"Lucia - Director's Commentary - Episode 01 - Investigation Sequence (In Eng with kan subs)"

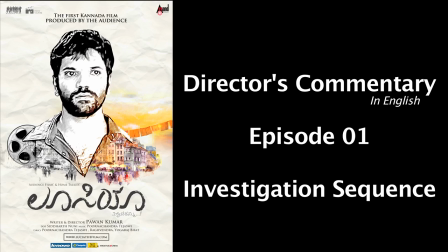Hi, my name is Pawan Kumar.
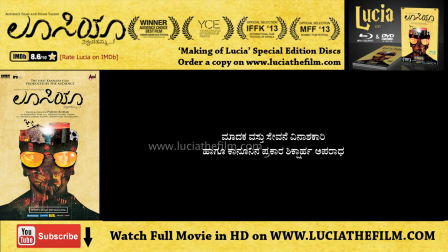I'm the director of the film Lucia, and I learned about filmmaking by watching films with the director's commentary switched on original DVDs. And I've always felt that I should make a film and I should put in the director's commentary too.
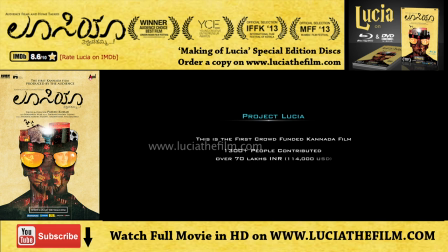And I'm glad that my second film, Lucia, is able to give me that opportunity. So this is the first crowdfunded Kannada film. We raised about 50 lakh in our first funding on Facebook. We started the campaign in Feb 2012. I started writing this film in 2011 by, I think, around November.
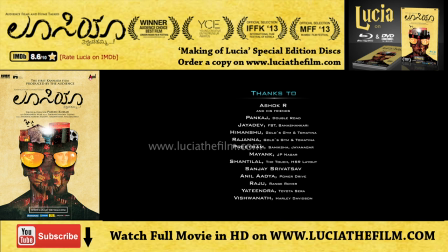And I felt this film has to be done through crowdfunding because it's a very difficult script for any producer to kind of invest on it. And the crowdfunding idea really helped do this film the way it is. So these are the sponsors and people who gave us a lot of freebies and a little bit of money to complete the film.
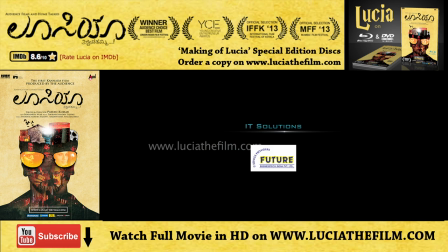So I thank all of them. Every bit of their involvement has only made the film better. And the song that you're hearing in the background is written by Kanakadasa, and it was written in 1280. I didn't write the script keeping the song in mind.
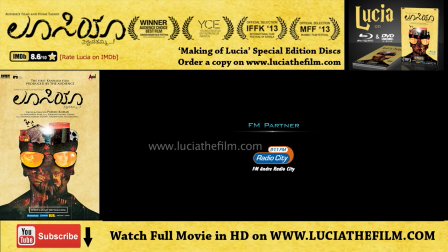My dad, who's read a lot in Kannada, heard the script and he said that Kanakadasa had written this long back and he gave me the poetry. And once I read it, I felt it has a direct connect to the content of the film, and I thought this could be a tribute to what he had written.
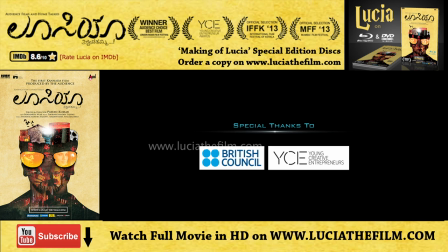So we used it as a part of the credits.
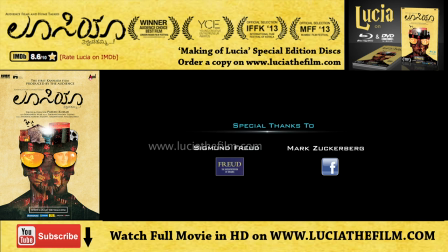And I'd like to thank Technicolor, because without the free tool that they provide called CineStyle, which we installed in our cameras, we wouldn't have been able to shoot the film the way it appears. The film premiered at the London Indian Film Festival on July 20th, and that was our first public show.
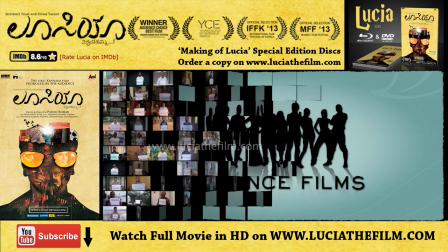This logo was run very interestingly. A lot of people you see there are actually the ones who gave us the money. They are producers, co-producers,
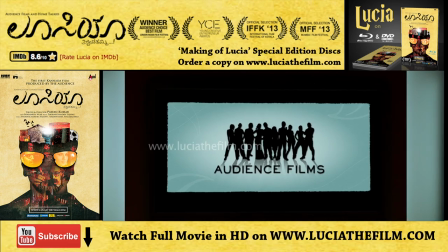and I think this is the first film that was made as audience films, maybe in India.
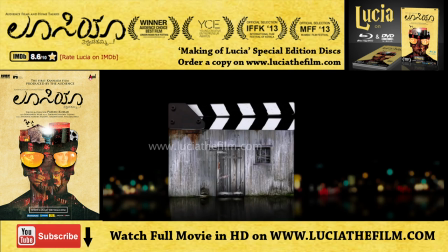And Home Talkies is our online movie watching theater where you can log in and watch the movie.
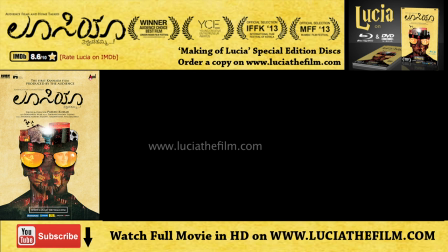So very soon we'll be starting the film, and this Chinese quote has everything that the film is trying to tell.
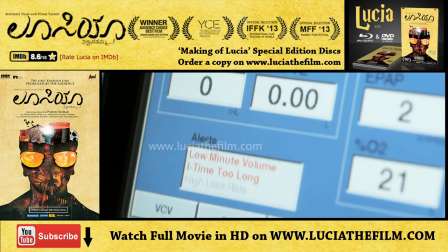You can Google about it and read more about it.
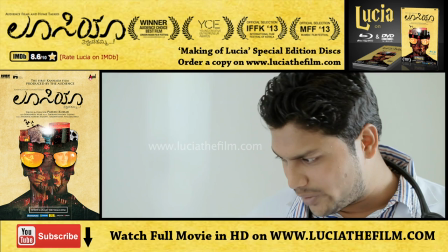So this is the first scene of the film, and this is how I actually had thought of starting when I wrote the script.
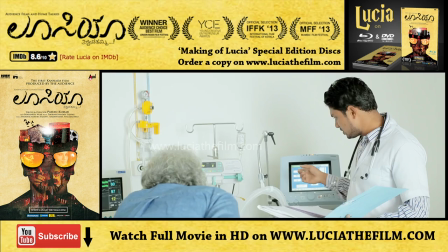And that Sanjay, this is his first film as an actor. He's a theater actor, and I think he did a great job on his first film.
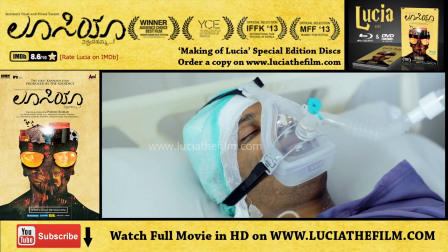Our concern was whether Satish, who's lying there on the bed, will be recognized by the audience because his face is half covered.
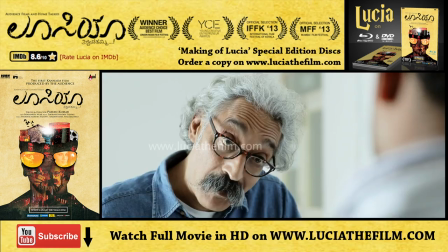But I thought that actually creates the confusion that was required for the audience.
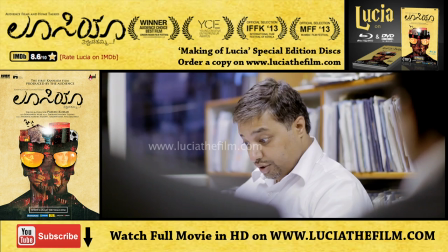And this particular scene is shot in my cousin's office.
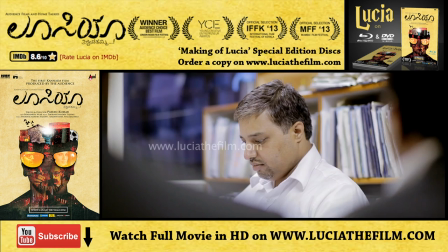He's a lawyer, and we absolutely used no lighting. We just had to go in, and he had some tube lights, so we just switched those on and we shot it.
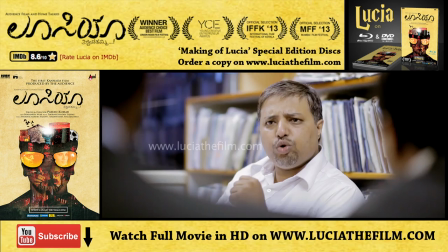And my DOP Siddharth had lots of doubts about it, but when the final output was seen, people felt that that was the best lit scene.
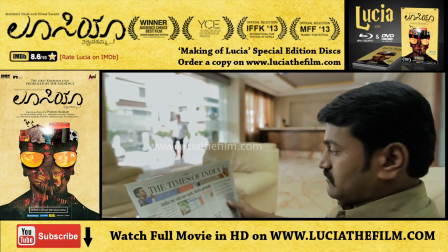And that's Krishna. This is his first film as well as an actor.
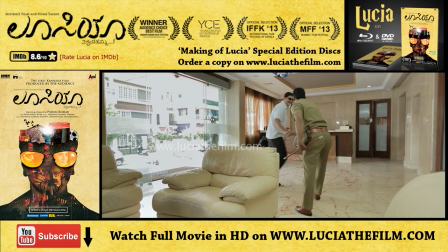He's a veteran theater actor, and I'm glad that he came forward to do this.
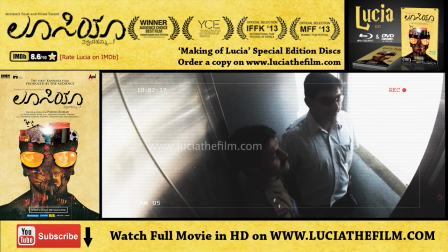This particular shot was done using a GoPro Hero 2, and I think this was the first time we used the GoPro to shoot anything in the film, in our film.
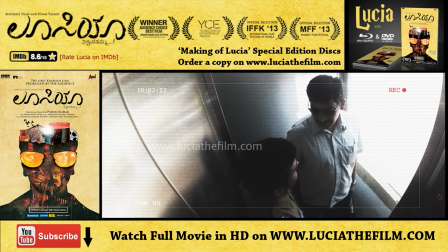And those two guys are actually not talking.
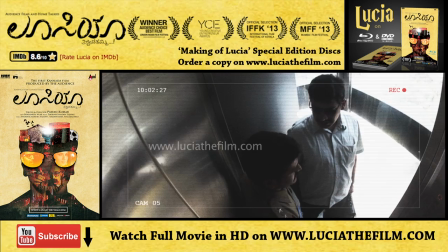We put the GoPro and told them to just go up the lift, and I hadn't written any dialogue, so they're just talking something, and we at the dubbing studio gave them the lines.
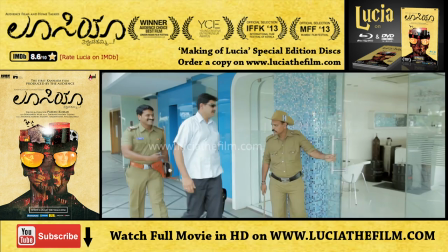The scene was particularly written to, and it was supposed to happen at a police commissioner's office.
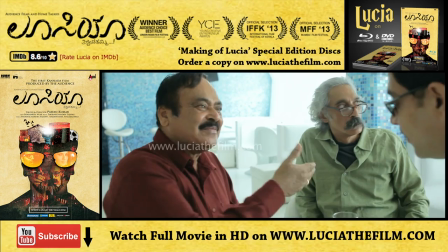But when I looked at the production design as to how the office would look, I felt it's very cliche.
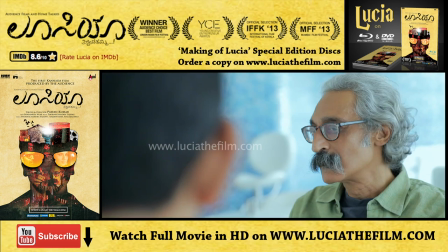Usually the commissioner is shown in that sort of a costume, and the same kind of conversation happens.
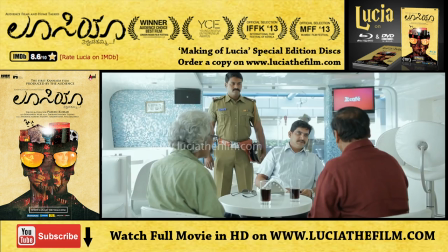So we said, why should cops meet at the office all the time? They could be meeting elsewhere. They could be meeting in a friend's bar in the morning when it's shut.
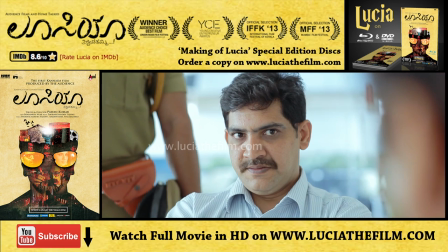So that's how we found this place. And I think the place also made it look extremely good. The whole white to it. It's at Mayflower in Bangalore.